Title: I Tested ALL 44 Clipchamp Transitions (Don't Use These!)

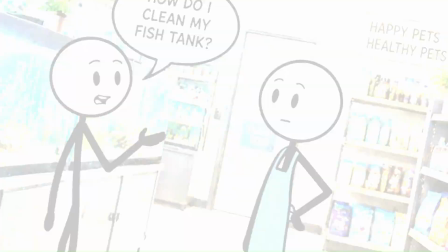Check this out. I used all 44 Clipchamp transitions in this video. While some were amazing, others you may want to stay away from.
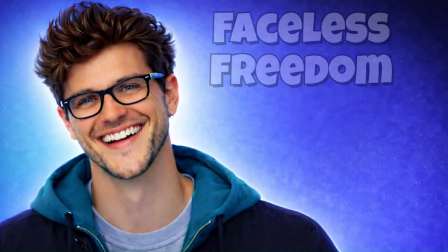Because let's face it, they're terrible. Welcome back to Faceless Freedom and our series on Clipchamp.
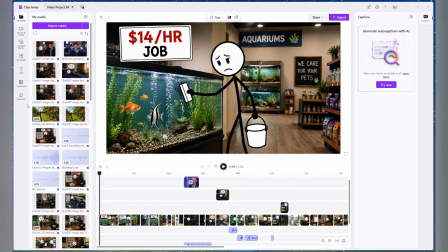Today we're not only talking transitions, but you're going to see all 44 in action.
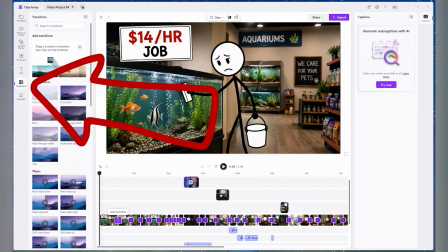Let's not waste any time. To get to transitions, you're going to go to your toolbar on the left pane and select transitions.
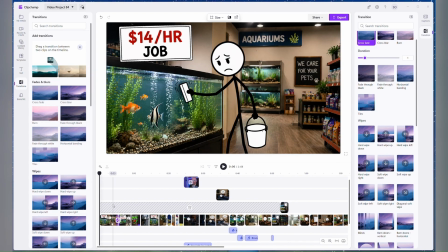Now here's a video I'm working on, and the first transition will be the crossfade. It's good for passage of time or location changes.
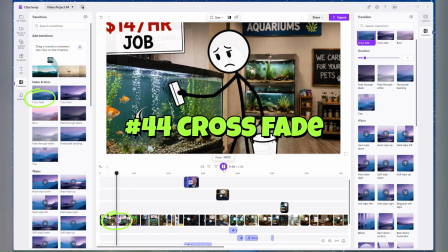This man used to clean fish tanks for a living. Until one simple idea changed everything.
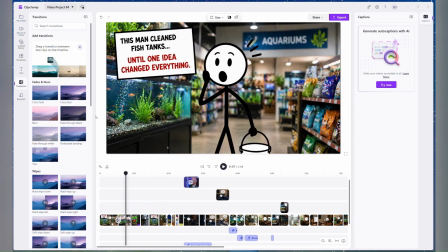Now here's a cross blur. It's good for a stylish scenery change or hiding mismatch cuts.
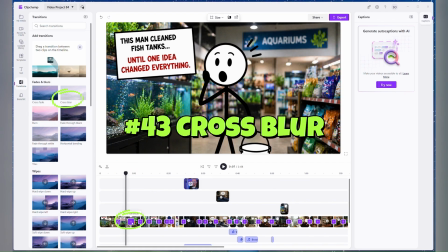It's usually not recommended for tutorials.
Yeah, changed everything.
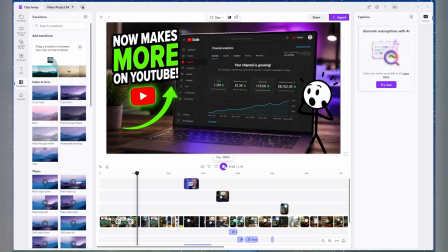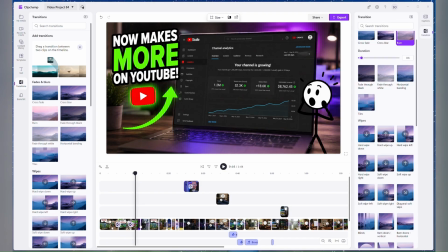Next in line is the burn. Burn is attention-grabbing and cinematic, and generally signifies something important happened.
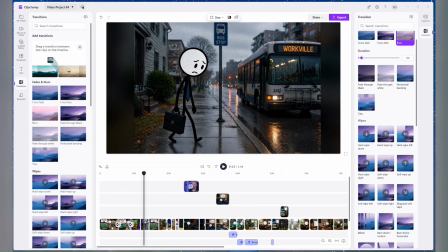Every day.
Now fade through black feels intentional and clean, but it slows pacing, so save it for section breaks.
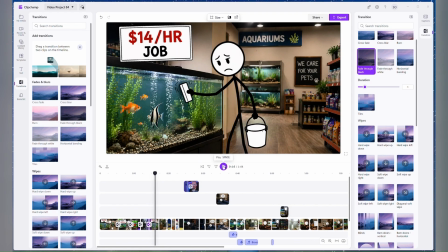Jake went to work at a small mom-and-pop pet store.
A fade through white transition fades the first clip to a white screen, then fades from white into the next clip.
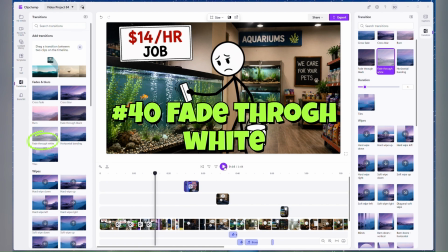It feels more like a transformation.
Day in and day out, the same routine.
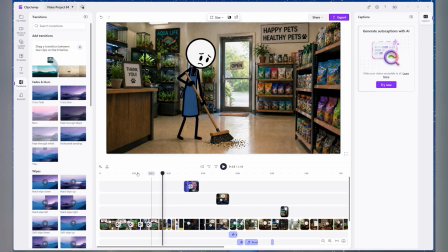Feed the fish.
Next is horizontal banding. Horizontal banding definitely gets noticed, but it feels more slideshow than cinematic.
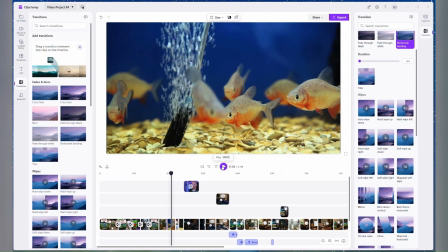Same routine. Feed the fish, clean the cages, help the customers, and repeat.
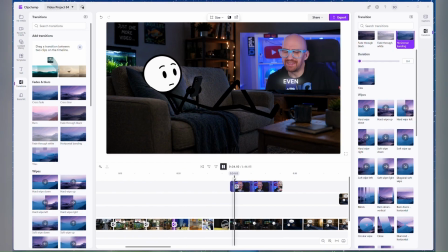At night,
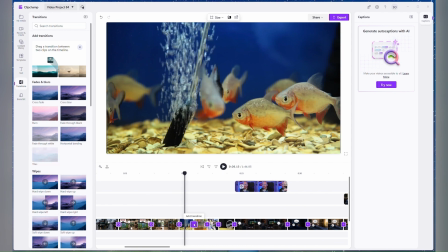Now Tiles is flashy and fun, but for most creators, it's more novelty than necessity.
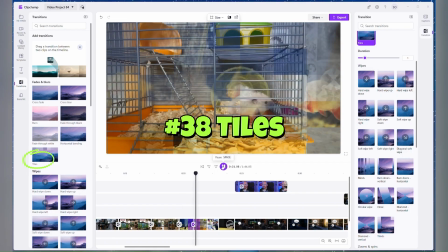Fish, clean the cages.
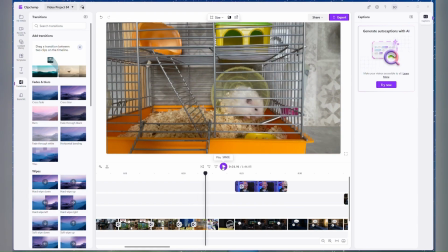Fish, clean the cages.
The next section is wipes. Hard wipe down is clean and punchy. Great for structure, but too many wipes can make your video feel like a PowerPoint.
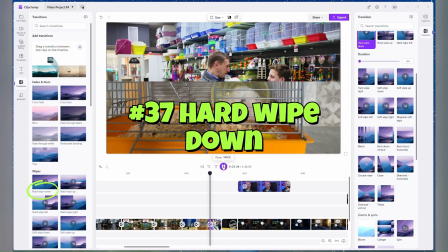Help the customers.
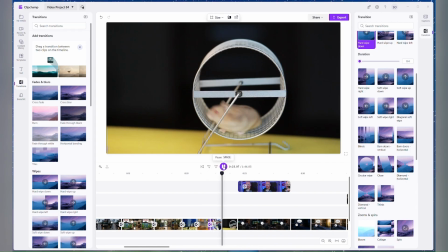And repeat.
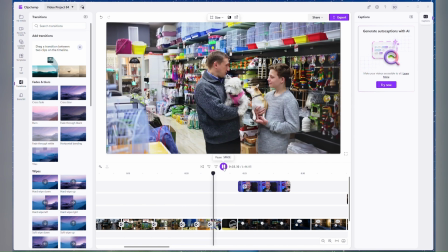Feed the fish, clean the cages, help the customers.
The next is hard wipe up. Hard wipe up feels like progress. It's a surprisingly good transition for before and after content.
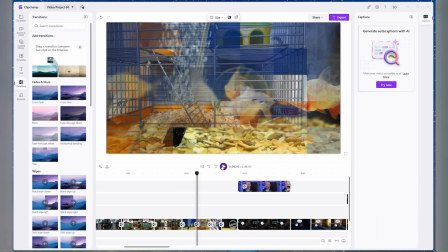And repeat. Clean the cages, help the customers, and repeat.
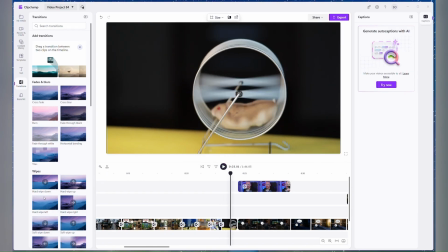Now hard wipe left is clean and practical. Not exciting, but very usable.
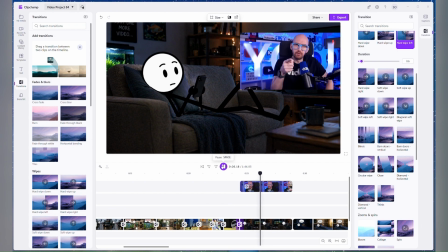At night, he watched YouTube creators making money doing what they love.
And hard wipe right is simple and professional. It won't wow anyone, but gets the job done.
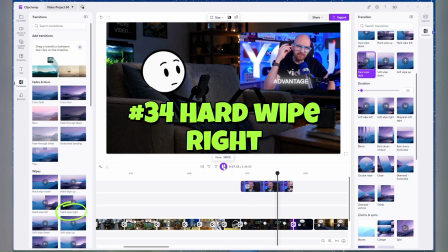Doing what they love.
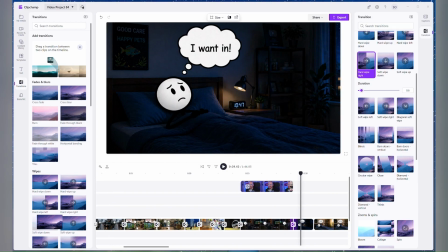A soft wipe down reveals the next clip from top to bottom with a feathered or blended edge instead of sharp line.
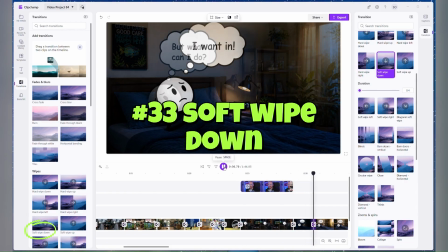But had no clue what to make.
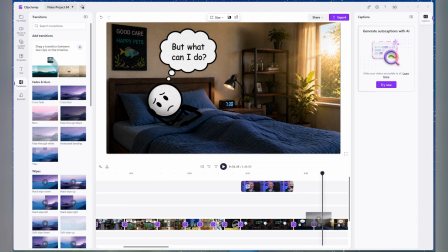Next is a soft wipe up. Now, because the motion moves upward, it often feels like advancement.
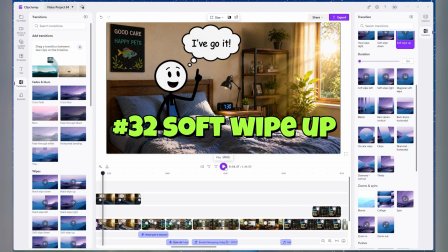Make videos about. Then it hit him. Every day, people asked him the same question.
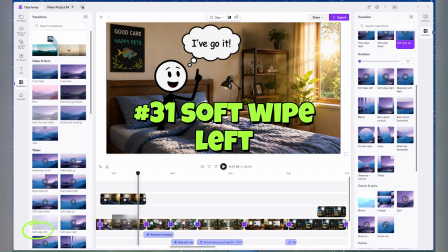A soft wipe left reveals the next clip from right to left with a feathered or blended edge rather than a sharp line.
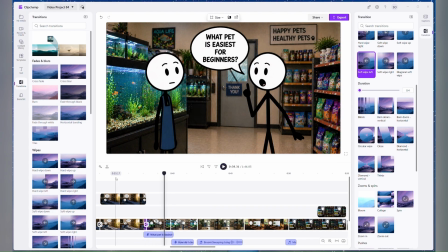Questions. What pet is easiest for beginners? Every day, people asked him the same questions.
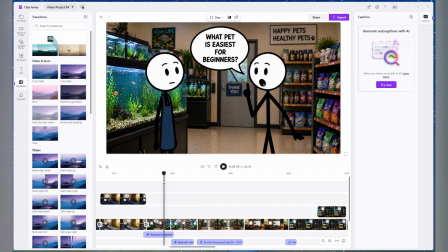What pet is easiest for beginners?
Soft wipe right is clean, safe, and practical.
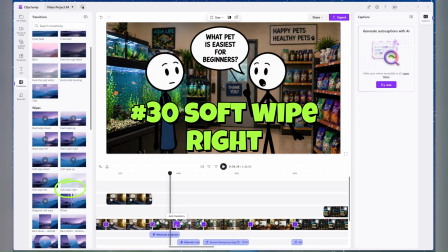It's great for tutorials, but not exciting for montages.
Beginners.
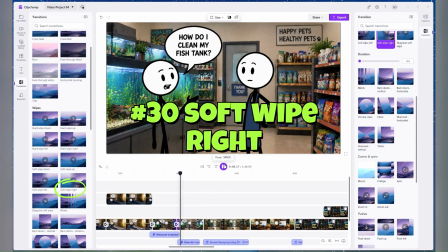How do I clean?
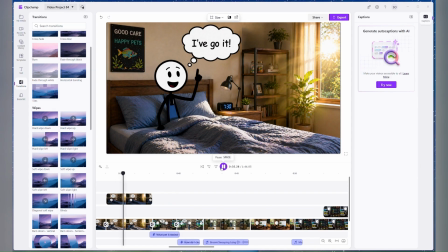Then it hit him. Every day, people asked him the same questions.
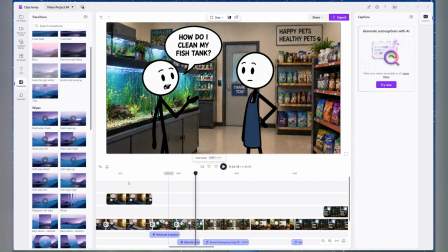What pet is easiest for beginners? How do I clean my fish tank?
Diagonal soft wipe is more stylish than regular wipes.
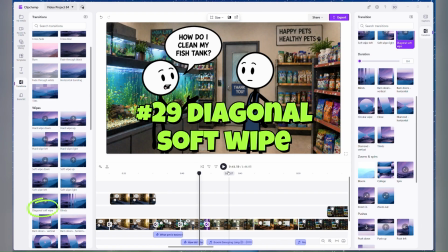It adds energy without going full gimmick.
That's when he realized.
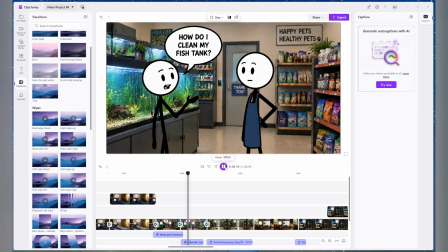Is easiest for beginners. How do I clean my fish tank? That's when he realized.
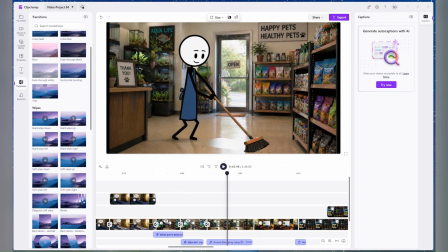Next, we've got blinds. For most creators, it's more of a fun gimmick than a serious editing tool.
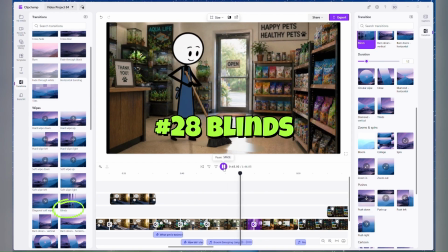He already knew something valuable, so putting his anxiety aside,
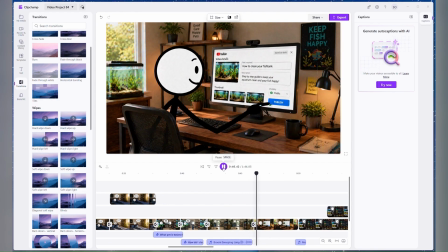He already knew something valuable. So, putting his anxiety aside, he posted his first video.
The next transition is barn doors vertical. Barn doors vertical is dramatic, great for reveals, risky for everyday editing.
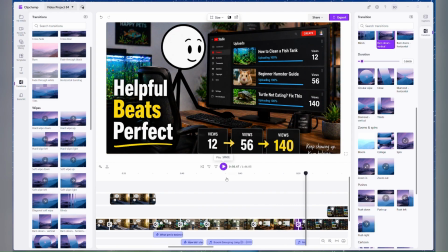He posted his first videos. Do something valuable.
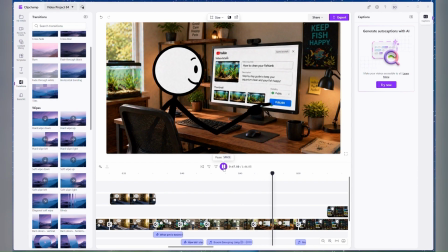So, putting his anxiety aside, he posted his first videos.
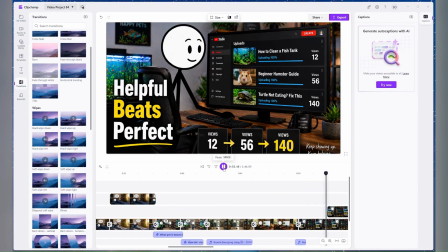They were simple, not fancy, not perfect, but helpful.
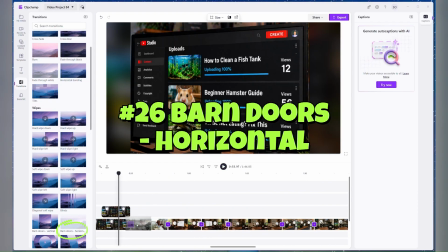Now on to barn doors horizontal. It opens from the center horizontally and naturally emphasizes the middle of the frame. But helpful.
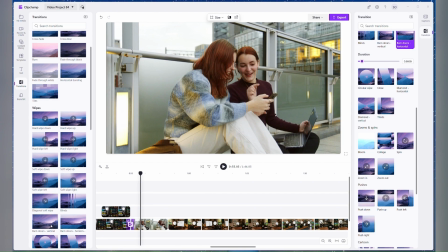People that didn't really give a good look at this transition. Let's try the barn doors horizontal again here.
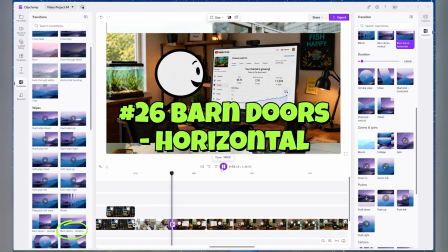I'll share them. And to his surprise, subscribers grew and comments poured.
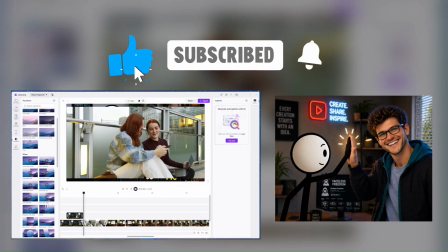If you're enjoying this, I'm going to show you exactly how to create the stickman video I'm using to demonstrate transitions.
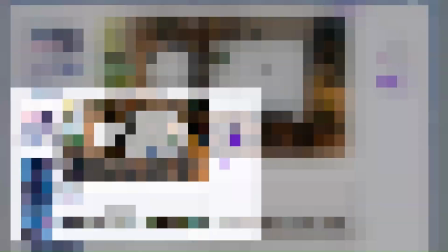Don't miss it. Now, let's continue on with transition number 25 on our list, circular wipe.
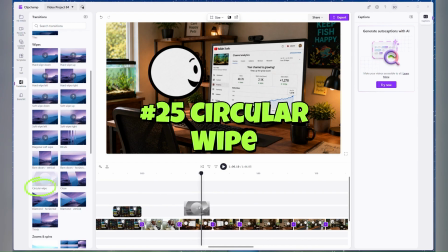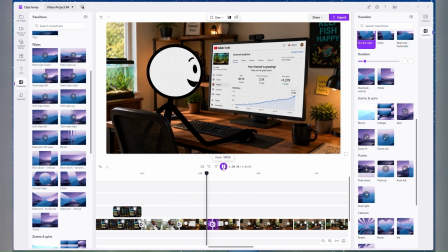Comments poured in.
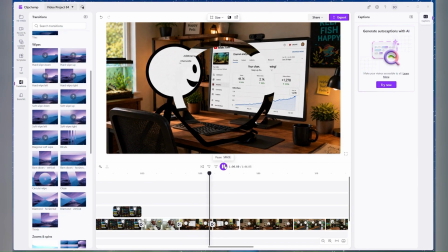And to his surprise, subscribers grew and comments poured in. Before he knew it, YouTube ads.
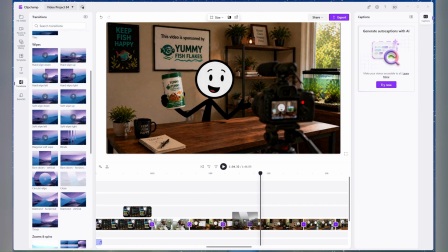Close feels like ending one chapter before opening the next. Useful sometimes, but definitely not for every cut.
Before he knew it, YouTube ads, affiliate links, and sponsors earned more than his job.
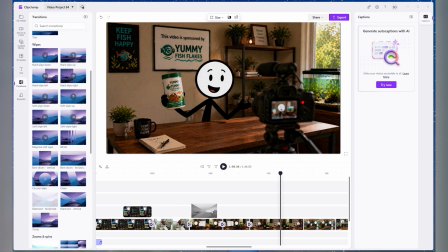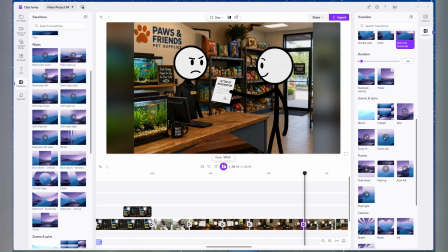Earned more than his job.
Eventually, Jake left the
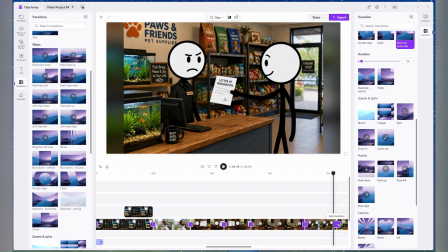diamond horizontal or vertical definitely gets noticed, but again, similar to some of the others, are more of a novelty.
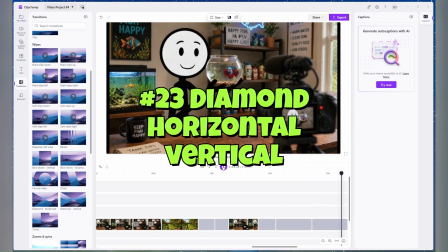Eventually, Jake left the store and worked for himself, teaching what he already knew.
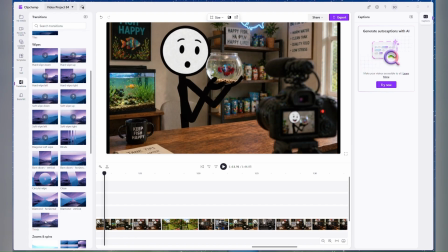Now what about thirds is a more modern version of blinds, cleaner, faster, and less cheesy.
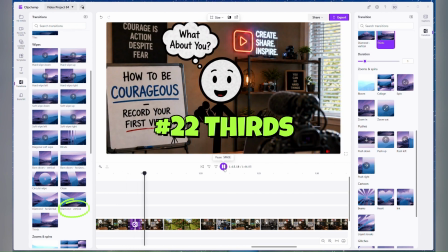Teaching what he already knew. Now what about you? What is something you know that you can help others with?
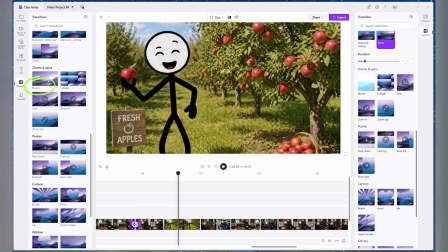Now on to zooms and spins. Bloom feels like a polished light reveal. Great for wins and transformations, not everyday cuts.
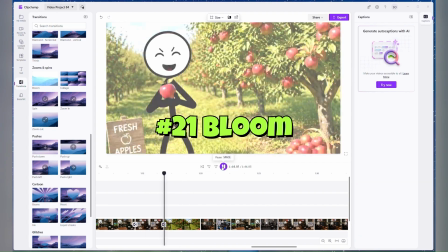What is something you know that you can help others with?
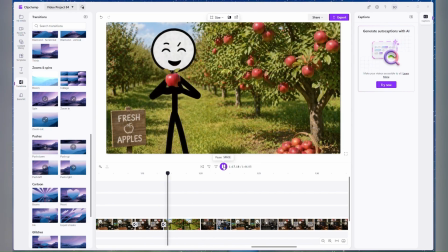Now what about you? What is something you know that you can help others with?
Collage is fun and energetic.
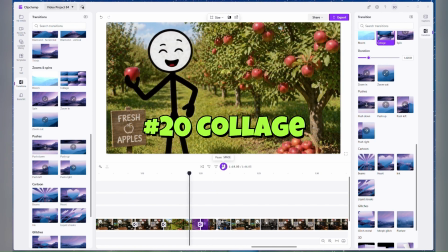It's best for photo montages or lifestyle vlog content.
Perhaps it's a skill, a hobby, a job.
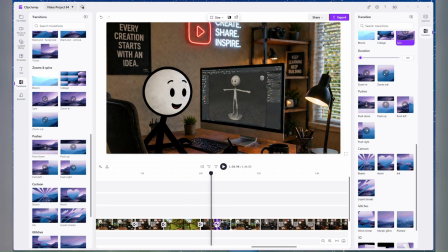The next transition is spin. Now spin is fun, but not something to use in tutorials or professional business content.
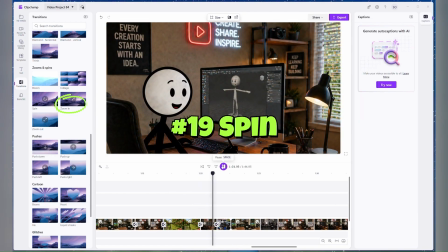Perhaps it's a skill, a hobby, a job.
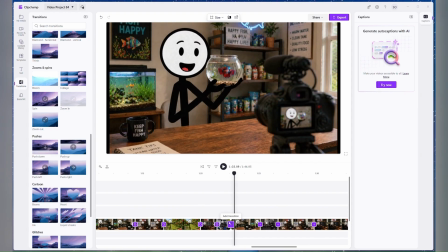All right, here is one of my favorites. Zoom in is one of the most usable, energetic transitions.
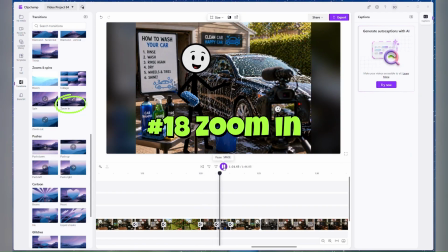Fast, modern, and great for emphasis.
Job, or just simply experience.
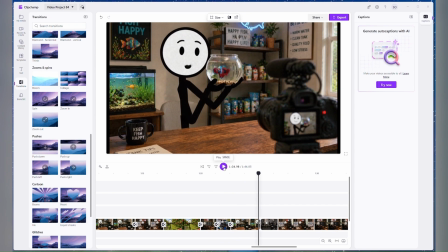With a little drive,